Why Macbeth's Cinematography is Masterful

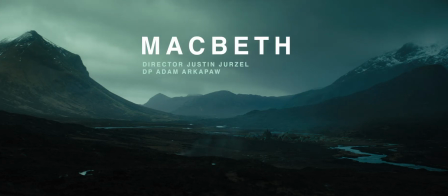[0:06]
Macbeth is a masterclass in visual style and literal storytelling.
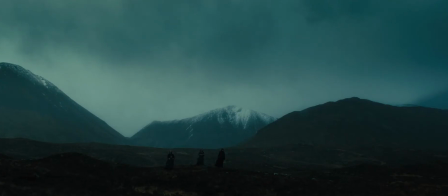[0:11]
Adam Akapah, cinematographer behind True Detective Season 1 and recently Netflix's The King, delivers his finest work in feature film.
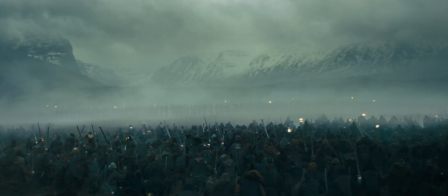[0:20]
Akapah manages to combine brutal visuals and compelling imagery to create a modern Shakespeare interpretation.
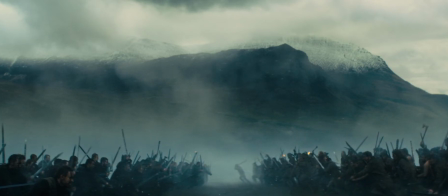[0:27]
Macbeth is a classic tale of despair, envy, and greed for power.
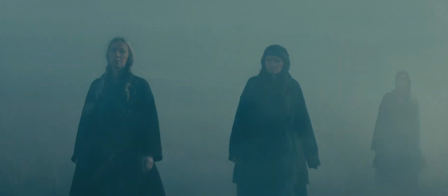[0:32]
A Scottish general receives a prophecy from a trio of witches that one day he will become king of Scotland.
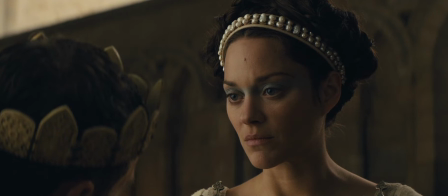[0:38]
He's consumed by ambition and spurred to action by his wife, Lady Macbeth. So Macbeth then murders King Duncan, his superior, to take the throne.
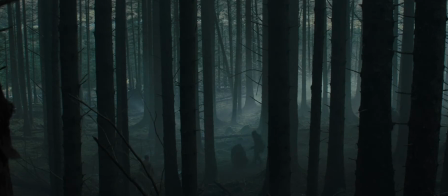[0:47]
Wracked with guilt and paranoia, he goes on to kill Bankwell, and he even kills Macduff's family, as Bankwell haunts him repeatedly.
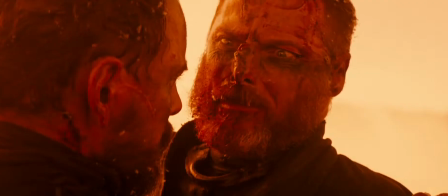[0:56]
The tale ends, violently, with Macbeth being killed by Macduff.
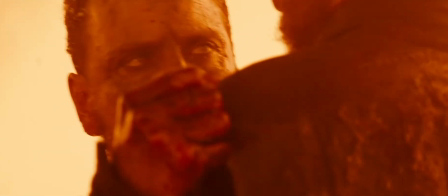[1:00]
The story serves as a prelude to the sins of men in war itself.
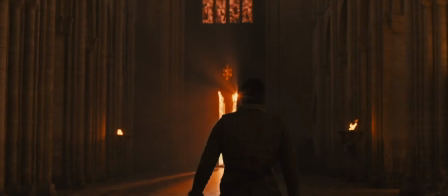[1:05]
Killing Macbeth doesn't feel like an end to these sins, but other than a rebirth for another conqueror.
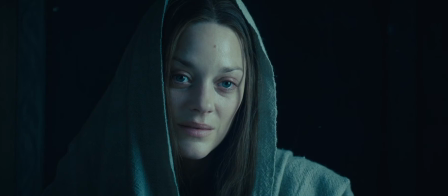[1:11]
Closer examination at the words or sentences in the book or film can lead to many different interpretations.
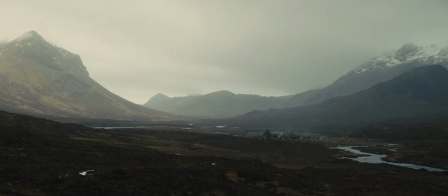[1:18]
To some, the text is far too dense, while others review it. I suggest watching the film with subtitles to get the most out of it.
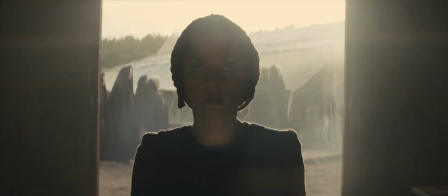[1:27]
The real triumph of Macbeth is its imagery by Adam Archipaugh. It's a true concussive blast of brutality and painterly storytelling.
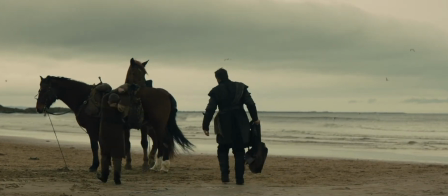[1:37]
Archipaugh utilizes many methods and insights to achieve its singular look.
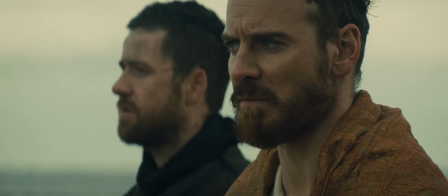[1:42]
According to an ASC Q&A article from 2015, Archipaugh explains in great detail his process on creating the look of Macbeth.
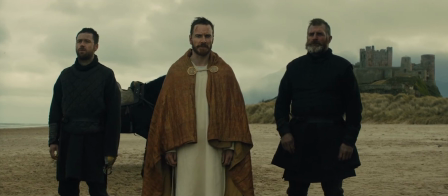[1:50]
He and Krezel set out to create the visual style inspired by Macbeth's war-torn psyche in the story.
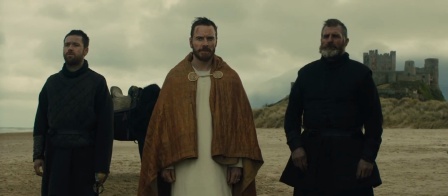[1:57]
Archipas states, When I was 23,
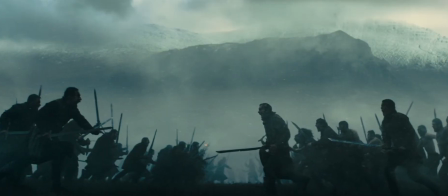[2:00]
I did a documentary in the Middle East and met some guys in Israel who had been in the army and were discharged because they suffered from PTSD.
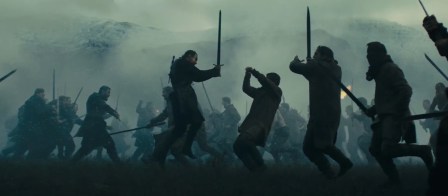[2:07]
I asked them to describe it. They told me as if every moment lasts an eternity, everything is in slow motion,
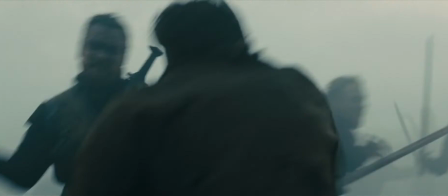[2:15]
that it's almost like a banality, a stillness that you can't escape, which is terrible.
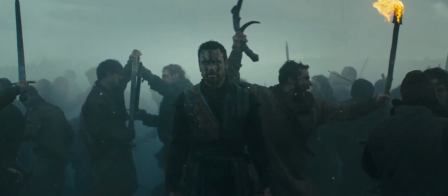[2:20]
That's what we explored as Macbeth crashes into his madness. End quote.
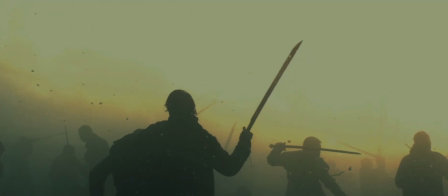[2:25]
Arquipa and Curzel even brought the PTSD approach to their editing storytelling.
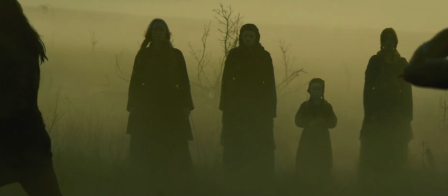[2:31]
Arquipa goes on to say, once you're inside someone's head, there really are no boundaries to what you can do.
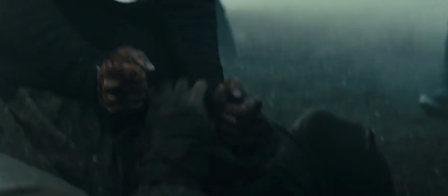[2:37]
So one liberty we decided we would take was to not be restricted to matching every shot in a sequence.
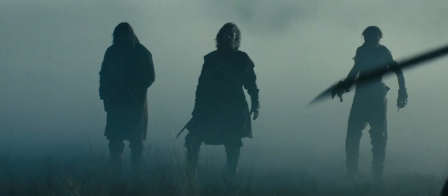[2:43]
By utilizing this technique, the imagery could be altered shot to shot and be in line with the psyche of Macbeth.
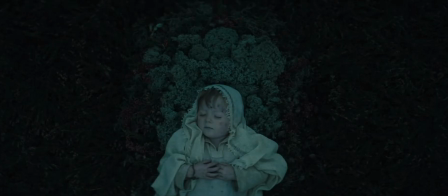[2:55]
As for the tools, Archipaw opted for a digital anamorphic kit. It can be common practice to shoot anamorphic wide open, to get the most out of the apparitions and characteristics.
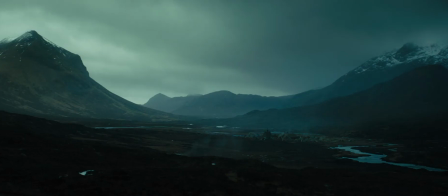[3:05]
But with anamorphic glass, they can cost upwards of 2-3 times the price of a spherical set.
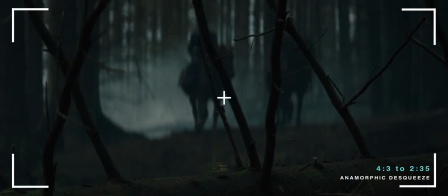[3:12]
However with anamorphic you get a de-squeeze, true widescreen image with slight vignetting.
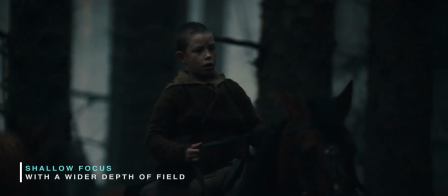[3:19]
Plus, you get the shallow depth of field of wide open with the view of a wider focal length.
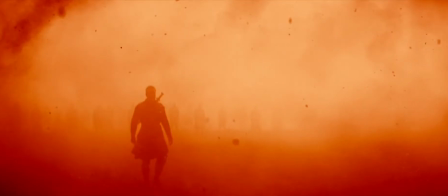[3:25]
This look greatly amplified some of the grand sequences in the film.
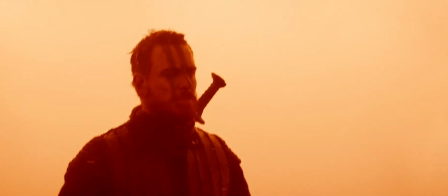[3:29]
He preferred the slighter aberrations and the greater depth of field in a 2.8-4 t-stop other than a wide open,
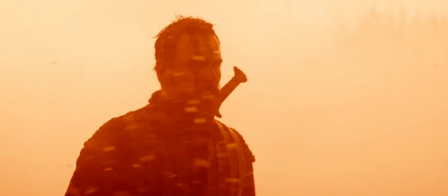[3:38]
let's say a 1.2 or 1.8.
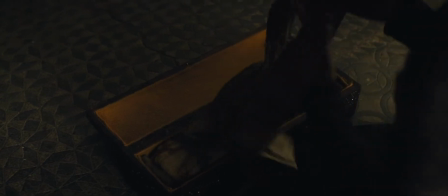[3:41]
This gives a very nice soft focus to the backgrounds of the characters, where there are plenty of textures behind them.
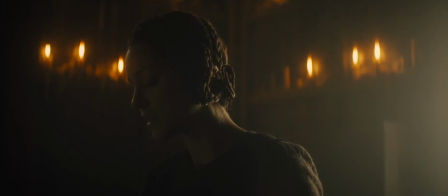[3:48]
The set design and art department really went out of their way on this picture, so shooting around a T4 is a very good choice to balance the mise-en-scene.
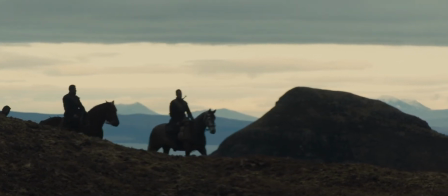[3:56]
It should be noted a lot of times a wide open view is more of an amateur crutch to bring a cinematic look to something that shouldn't be so isolated.
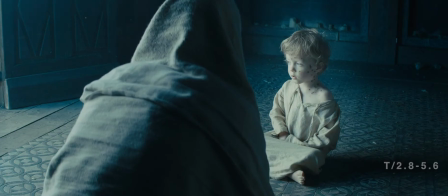[4:04]
You'll notice DPs tend to shoot conversations between a 2.8 to 5.6 and not a wide open T-stop.